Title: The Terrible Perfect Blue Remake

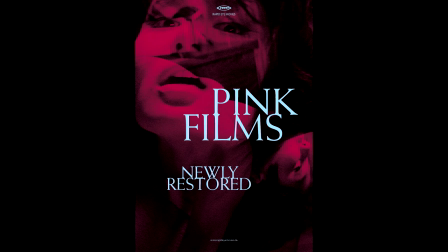For those out of the blue, pink films are a cinematic genre which heavily focuses on nudity and sexual content.
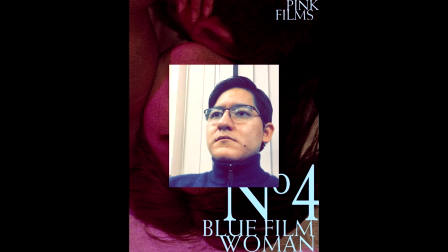Fans of these films view them as avant-garde films that push the boundaries of what could be put to screen.
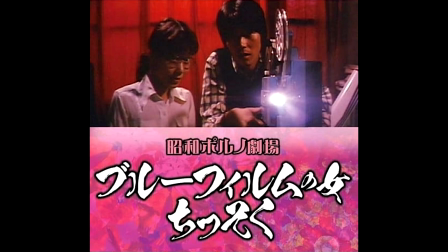I think it's basically porn trying to be art. Oh, come on, Zeltzer, that's a reductive way to look at films.
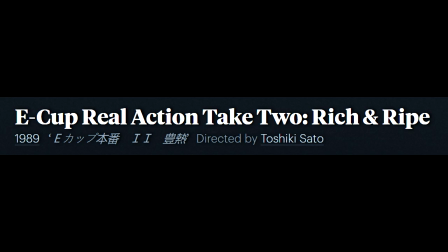You gotta show some respect to films like Soaking Wet, Touching All Over the Body, and E-Cup, Real Action, Take Two, Rich and Ripe.
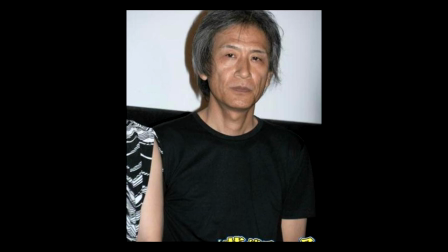Oh, and here's a good one, Extremely Wild Genuine Sex. Now that's straightforward. To his credit though, Sato was attempting to transition to mainstream films while also keeping his erotic edge.
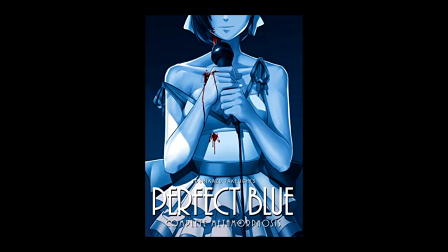And what better film to direct than Perfect Blue, an already successful film.
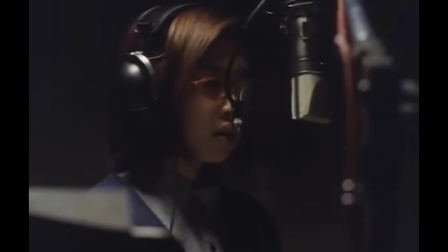Better yet, he was even given similar creative freedom over to source material like Khan.
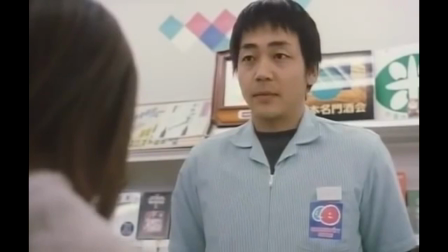He could change everything except that the main character was a pop idol, there had to be a stalker character, and there had to be elements of horror.
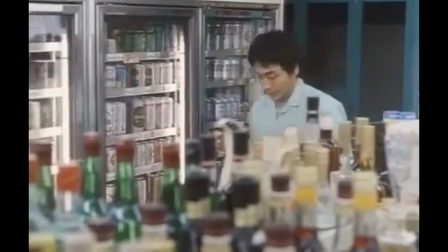However, unlike Khan, Satoshi's changes would create a film that was at best boring, and at worst, a complete trainwreck. So I'm going to be smiling both films in this video. If you haven't seen Satoshi Khan's Perfect Blue, I suggest you do so right now, as it's among one of the best anime films ever made.
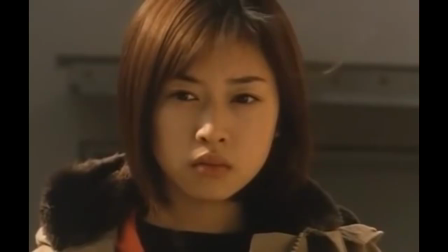You can probably skip Satoshi's film though, I won't judge. Without further ado, I present to you Perfect Blue vs. Perfect Blue.
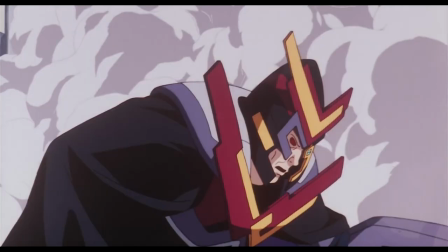Perfect Blue starts with a scene of Power Ranger as characters fighting a monstrous villain.
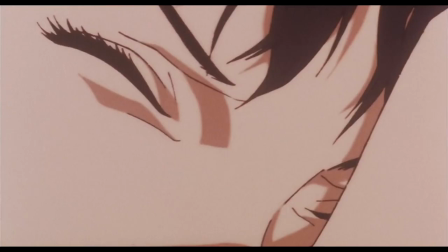Believe it or not, Satoshi Kon is already implementing ideas of identity and reality questioning.
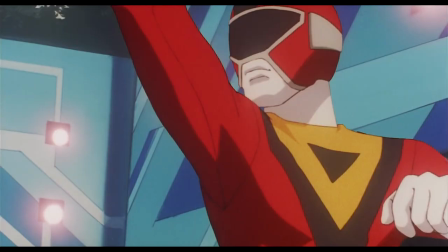I've described Perfect Blue as a psychological thriller, and yet it opens like this. This is because Satoshi Kon is trying to confuse you. Due to a film's smaller budget, it was meant to be released as an OVA, a direct-to-video movie.
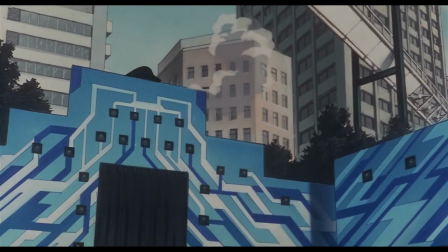Khan's ideal scenario was that someone would rent the film for its more realistic crime thriller plot.
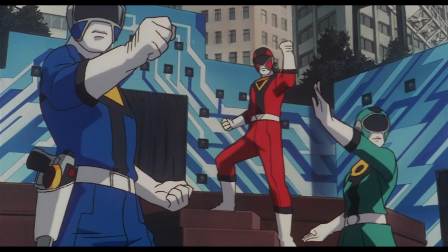They would watch it only to see this out-of-place opening and question if the store had given them a wrong copy.
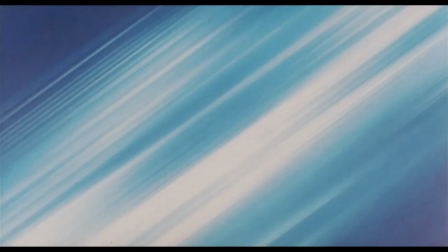Khan stressed the importance of an opening. He felt that he had to intrigue audiences right from the start in order to keep them invested throughout the film.
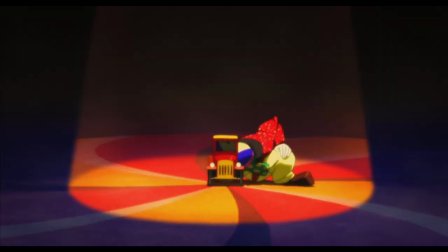As we can see, confusion was his way of catching audiences' attention, a constant throughout his filmography.
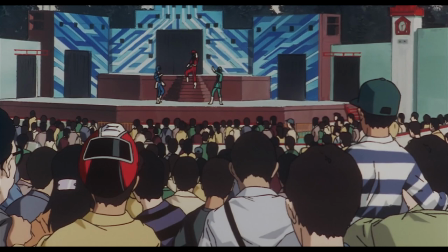It's an unconventional method for sure, but also one that sets up the themes perfectly.
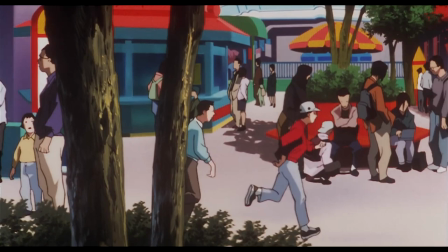We leave the show and start to see some more realistic-looking characters, grounding us back to the reality of the film.
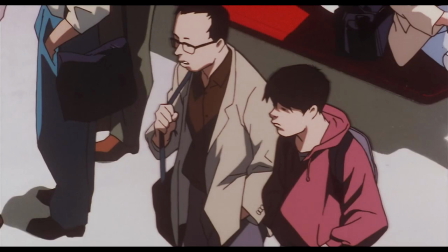Everyone is talking about the rumors of champ singer Mima possibly retiring from her pop idol career.
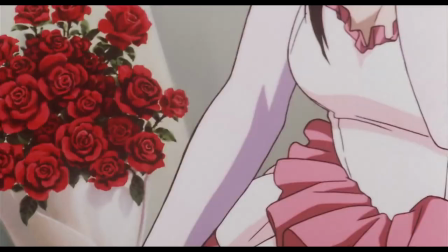Over in the dressing room, the group of singers are frantically getting ready for the show.
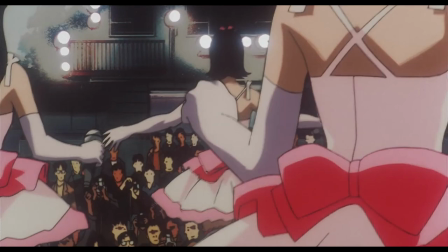We see Mima take a deep breath before running onto the stage and into the lights, revealing the title of the film.
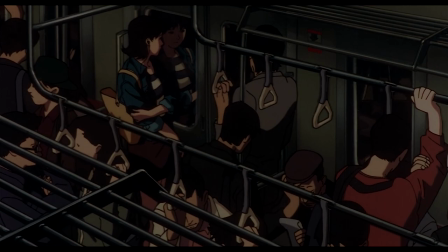We cut from that to later in the day where Mima is taking a train back home.
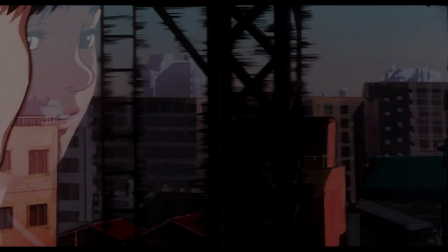This type of sharp editing is a staple of Khan's filmography and makes each scene flow so well into each other.
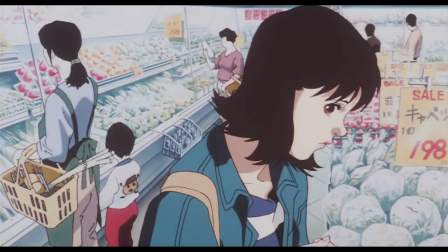The editing here is used to juxtapose Mima's persona as a pop idol with her normal everyday life.
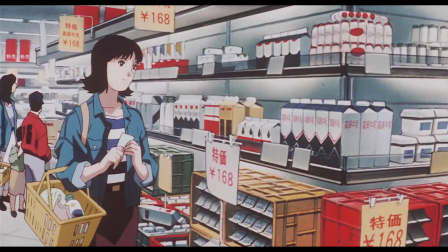It emphasizes that she's just a regular person,
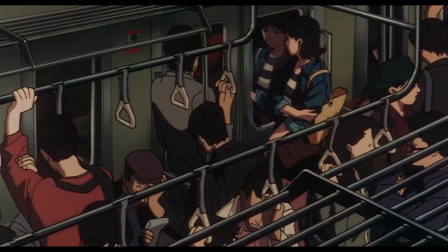no different from you or I. It's a great example of show, don't tell, something that Khan excels at.
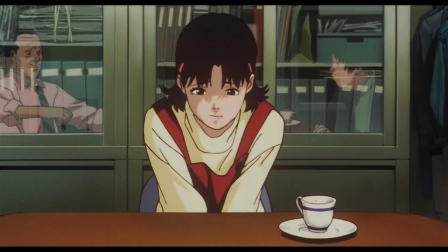We also get to see her in meetings with her manager who tries to rebrand her as an actress.
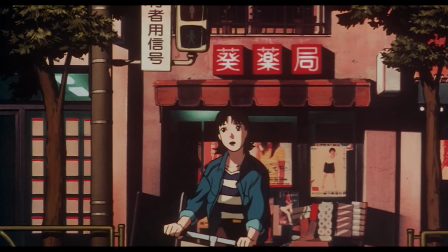Mima herself looks shy and meek in this scene. Very quickly we are shown the complexities within Mima's life.
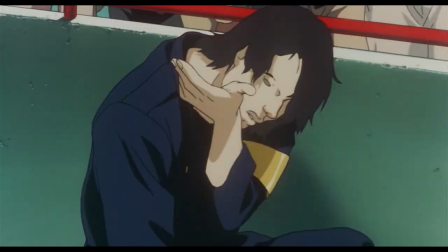However, she isn't the only focus of the opening. The stalker character Mimania is also introduced.
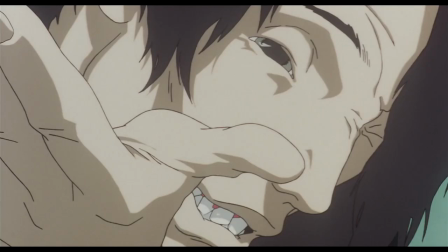We see him gaze upon her and hold her in the palm of his hand.
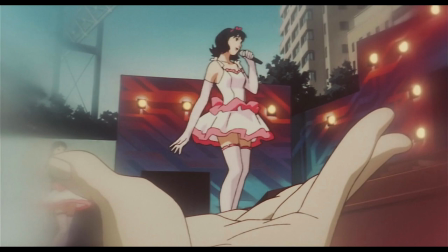The message is clear, he holds Mima's pop idol persona on a pedestal, ultimately becoming an unhealthy obsession for him.
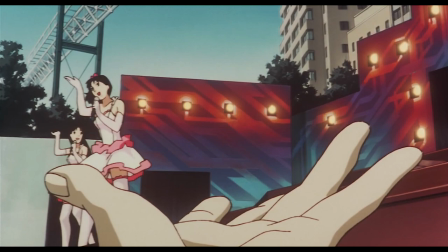Mima evades a can from the crowd and disrupts Mimania's view of her. Subtle foreshadowing for the conflict between the two.
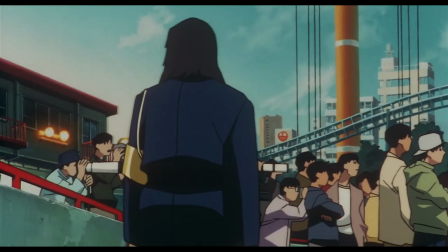As Mima tries to announce her retirement, a fight breaks out between the stalker and some hecklers.
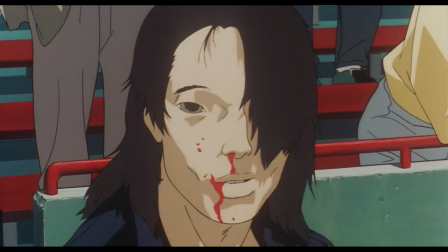Eventually, they leave, and Mima acknowledges his help with a small smile. Unfortunately, she is unaware that she's feeding into his obsession.
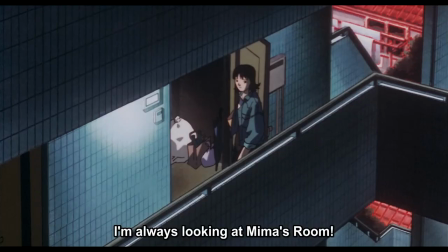As she leaves the stadium, a fan mentions he frequents the site, Mima's room.
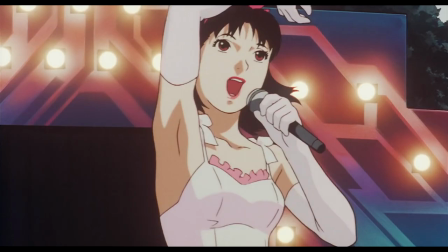This confuses her and stays in her mind all the way back home. I'd say this is a pretty good opening.
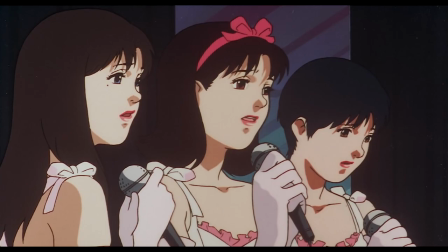It sets up the themes in a nice subtle way, it sets up the inciting incident of the plot, and establishes the frantic and fast-paced structure of the film.
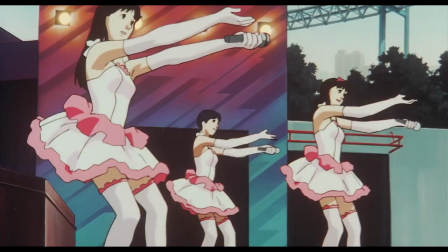With it being just an hour and a half, this film is paced very quickly and with a lot of purpose behind each scene.
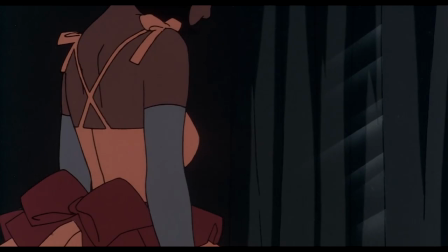It's only natural considering this is an animated film, where, despite the budget, Khan could implement his creative ideas more easily than live action.
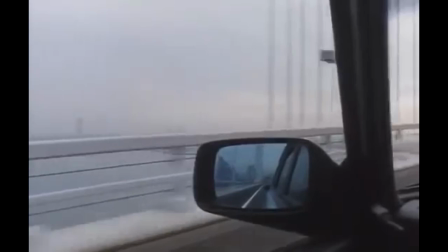Speaking of which, we should get to that film. Perfect Blue 2002 opens with whistling and a moving car.
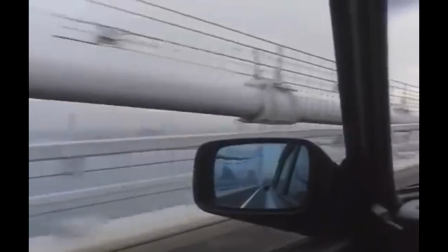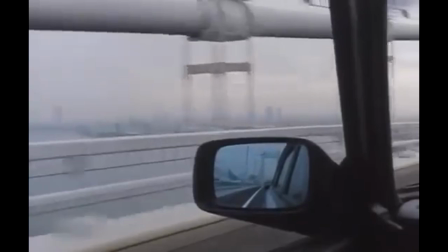Not a bad shot, but it lingers far too long for something that really gives us no information.
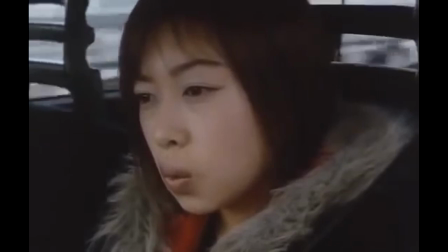We then meet the character Ai, essentially just the character Mima, but with a name change.
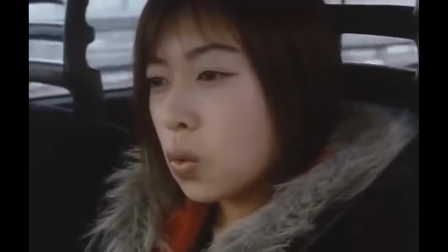Also, I hope you like this song she's whistling, because you're gonna hear it quite a bit in this film.
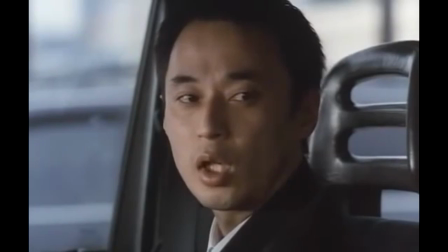There's not really much I can say about this opening scene, as a lot of it is just driving shots.
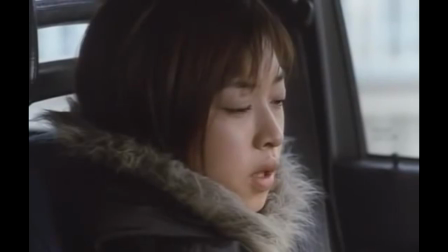Eventually, her manager asks her what song she's whistling, and she reveals it's called If This Is A Dream, Please Awaken Me.
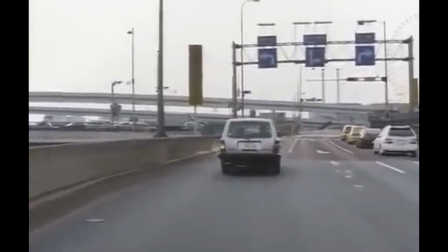I want to say this is a subtle implementation of the film's themes or ideas, but dreams actually don't play much of a role in this film at all.
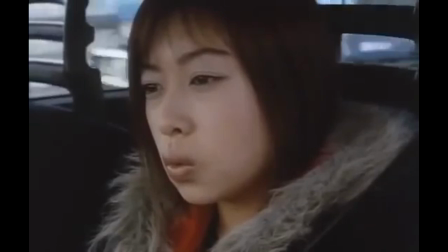It's the song itself that becomes far more important.
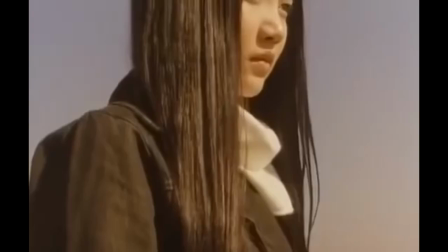The song was written by Ayi's friend who committed suicide after having an affair with a teacher who did not love her back.
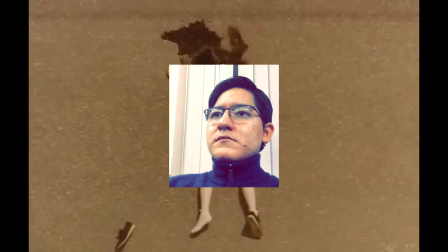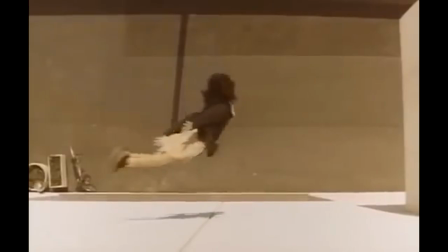Now, it feels weird to rag on a suicide scene, but I'm going to do it anyways. Did you get this ragdoll from the Catwoman set?
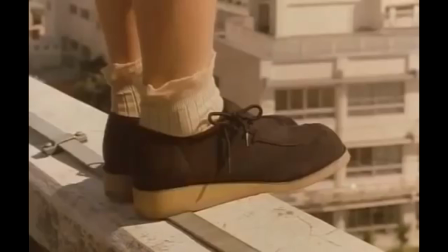Did you not have better sound effects than this? Honestly, this scene would have been much better if it just cut off right here.
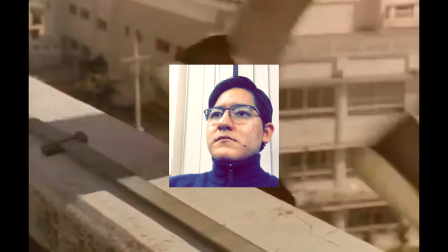Let the audience fill in the rest. We got brains, we can interpret things. It should be obvious by now that these are two very different films.
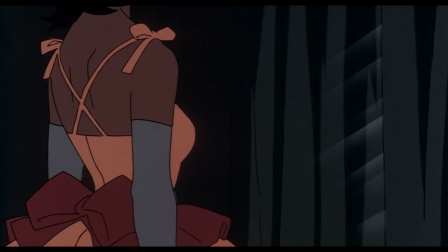However, what makes this comparison so interesting is seeing how two directors tackle the same concept and source material.
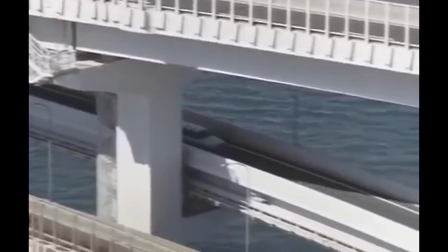We can also see the details that make Khan's film such a masterpiece, and why Sato's film is such a damn mess.
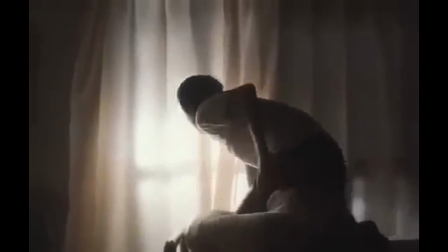Speaking of which, this opening also introduces the stalker character. However, you wouldn't immediately know that.
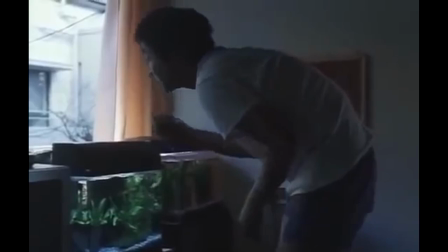The first two minutes are just him waking up and going about his daily routine. With nothing to bounce this off, it becomes two minutes of nothing, really.
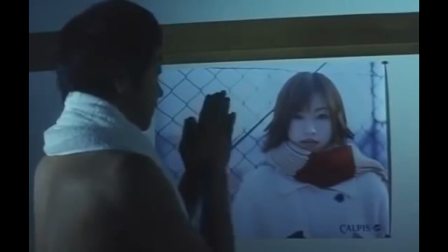We do eventually see his obsession when he prays to a poster of Ai, but I'd argue it still isn't enough.
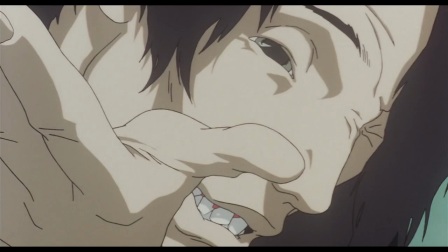Hitoshi Kon made it perfectly clear the kind of obsession Mimania had towards Mima.
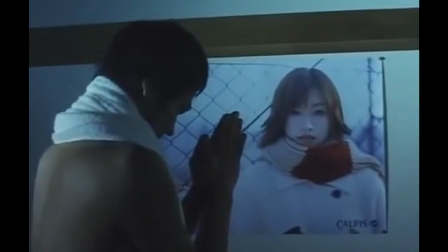The stalker here comes off more as a sad lonely individual with a crush on a model he'll never meet.
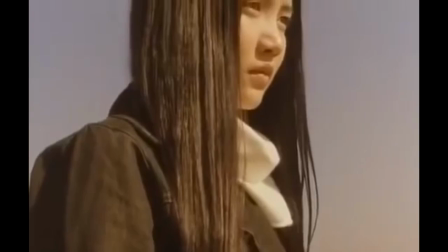So yeah, that was the opening to Sato's film. We've taken the same amount of time and we've learned almost nothing about the main characters.
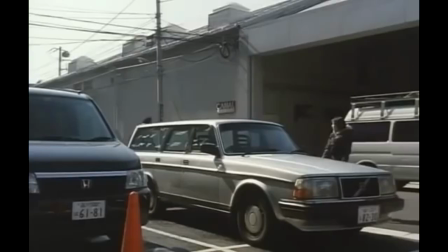We know more about eyes, friend, and that bitch is already dead.
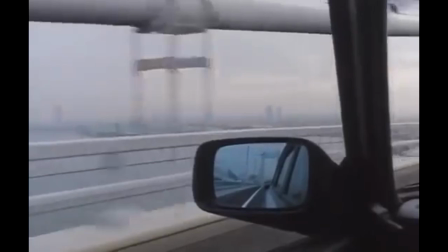Instead of confusing the audience by subverting our expectations, Sato instead does it by not giving us any information.
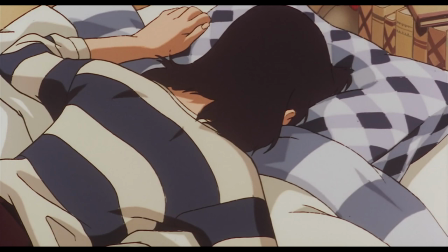Quite the bold move. Back in Khan's film, Mima is resting in her apartment.
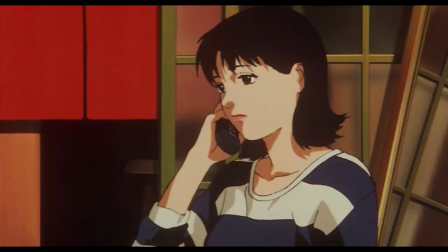We are shown various shots of the room and how small it is. She gets a call from her mother, who questions her career change.
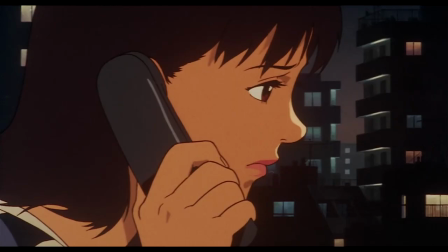In the middle of this conversation, she gets a call from her stalker.
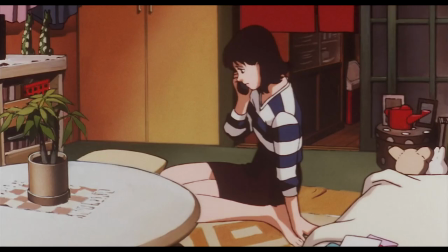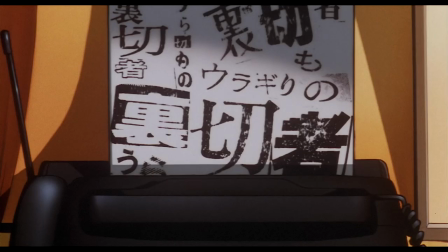She tries to ignore it, but soon gets a fact sent to her that reads, Traitor.
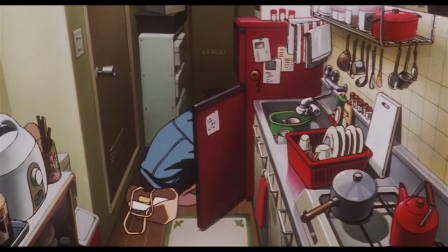There's a reason why I offer praise to the mundane and seemingly uneventful shots in Khan's film.
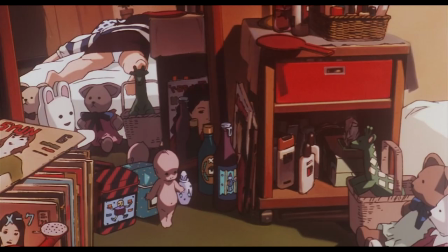These shots of the apartment focus on the cramped and messy environment that is her apartment.